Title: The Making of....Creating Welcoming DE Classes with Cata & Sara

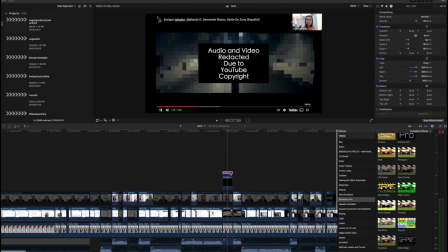So we had one case here where Kata wanted to show and play Enrique Iglesias, a video. And the problem with this is if I put this up on YouTube, the video and the audio will get stricken, and I will have to take the video down.
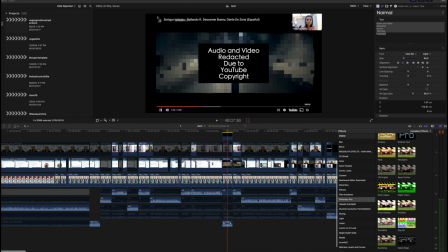So what I did was I just put in generic stock music that I created here and
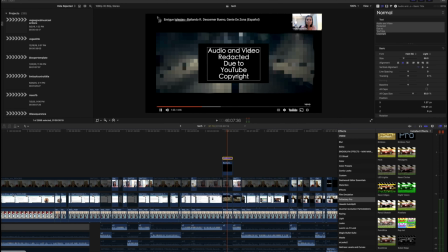put a note up here to explain to the viewer the audio and video were redacted due to copyright. So it's unfortunate we can't hear it, but the YouTube censors are amazingly powerful and those algorithms. So that is really important just to do that if you know you're going to have a situation
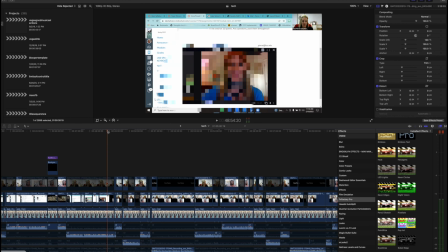where somebody is going to be playing something that is going to be potentially stricken by YouTube. Now here's a second reason for FERPA. So Sarah showed information on the screen and had a student's face and likeness and also some names.
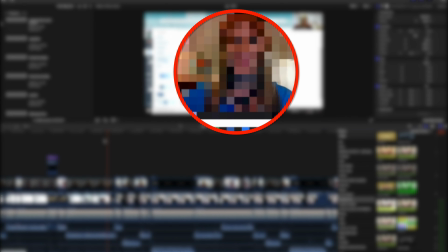So what I do in post-production, it's very time consuming but worth it.
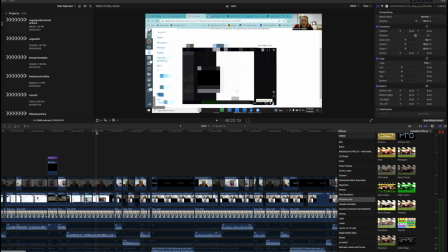I find the frames where the speaker is, say, a student, and I blur out that section.
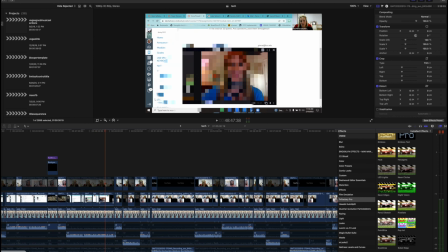So I have a simple sensor filter that allows me to control where this appears on the screen. I don't want to cut out Sarah's face. You can still see what's going on as a viewer. However, the names, the likenesses of the students are clearly redacted.
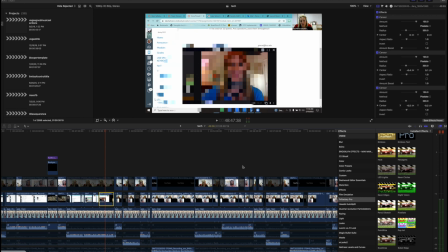So one of the reasons I really advise people about not using direct Zoom files is you might actually have a FERPA violation when this is playing for the world. This is one of the more time-consuming parts of my job, doing the audio and the video,
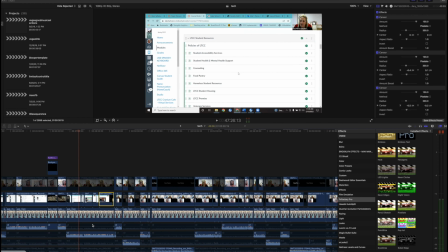along with that audio production stuff I mentioned with cleaning things up and dealing with de-echoing and stuff.
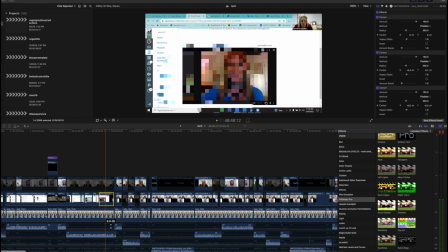But this part is super important. You got to do it for FERPA. So if any of you from LTCC have questions about that or need some help, I'd be happy to go in and really help you with your FERPA sensors and blurs. So another tip there, just in terms of working with some of the audio, or in this case actually working with the video and the
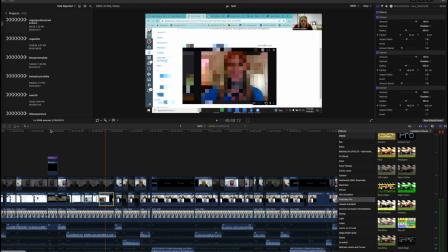audio in terms of taking it out for the YouTube censoring issues.
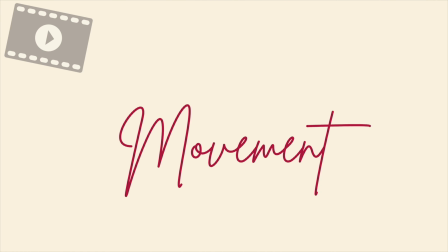Let's talk about movement as well. So again, I advise you to set up different camera angles.
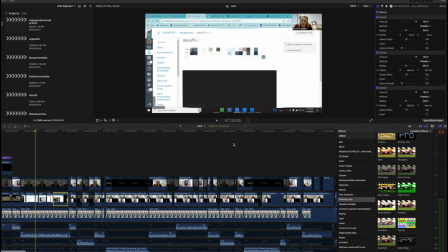One of the cool things you can do inside of Final Cut Pro is use a so-called Ken Burns filter.
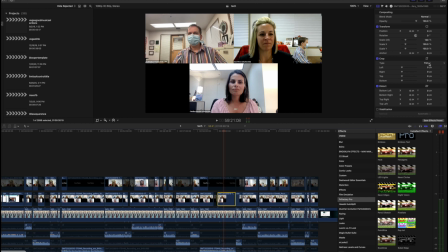So what this allows you to do is basically to go in and set up movement in your clip.
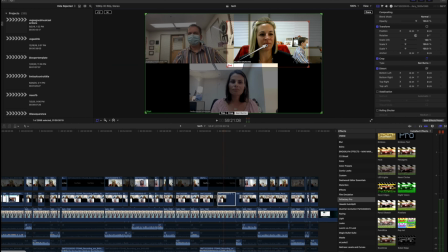So this tells you, this is not a good example. I wouldn't do it here, but we're just doing it for the sake of, let's say, seeing how movement works. So let's say at the end of this clip, Sarah's primarily talking. Well, movement here will create some, sense of interest on the part of the viewer.
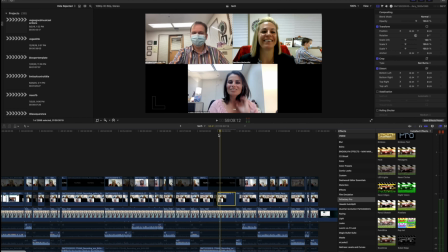So check out how this works. I just hit the play button, and you'll see, again, forget about the audio. I'll just take out the audio there. But imagine if Sarah was speaking towards the end of this clip.
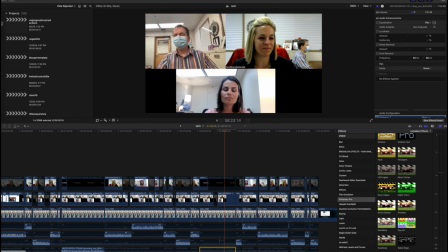As the movement happens, then we get closer and closer to Sarah, and then that brings visually Sarah into focus to go along with her audio.
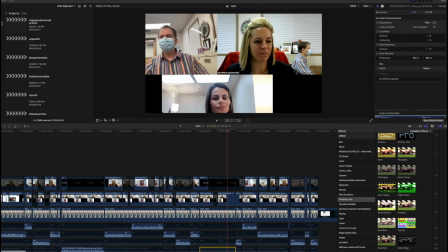So any opportunities out there to create movement, if you have a long clip with someone speaking, let's say,
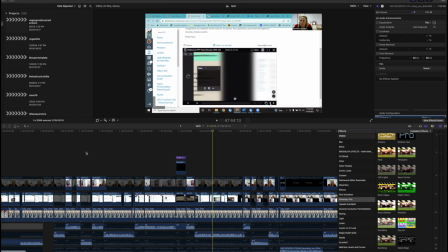viewers are different, but let's say one of my speakers here is going through a really long segment,
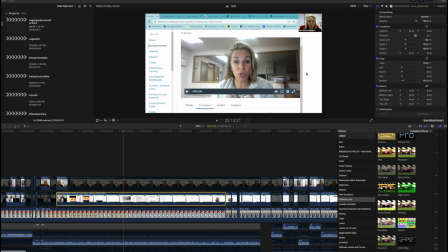using a shared screen here, going through and talking. If I may have a reason to leave this static, and I typically do because Sarah is talking about things on this screen.
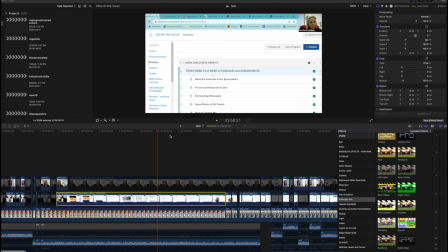Movement in this case will distract, in my opinion, the viewer from what Sarah is trying to teach us pedagogically. So this is not a case where I do use movement. But if Sarah was primarily just talking, and let's say there was a static image, in her case, there's a ton of movement already, and it's content-specific movement, so I want to leave that as a video producer in the end.
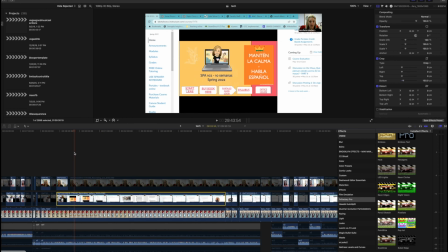And she has so much happening here. She's doing the work for me.
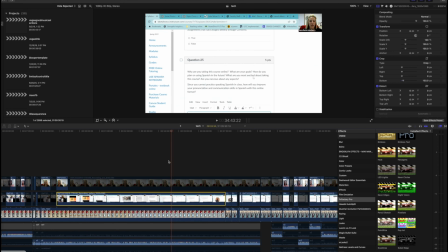So in post-production, this is a wonderful section because for all these minutes, for like 3 or 4 minutes, Sarah's doing the work for me. All right, she's scrolling through, she's talking, she's energetic, of course, if you know Sarah, very engaging. And as a result of this, I don't have a lot of work to do. I love that.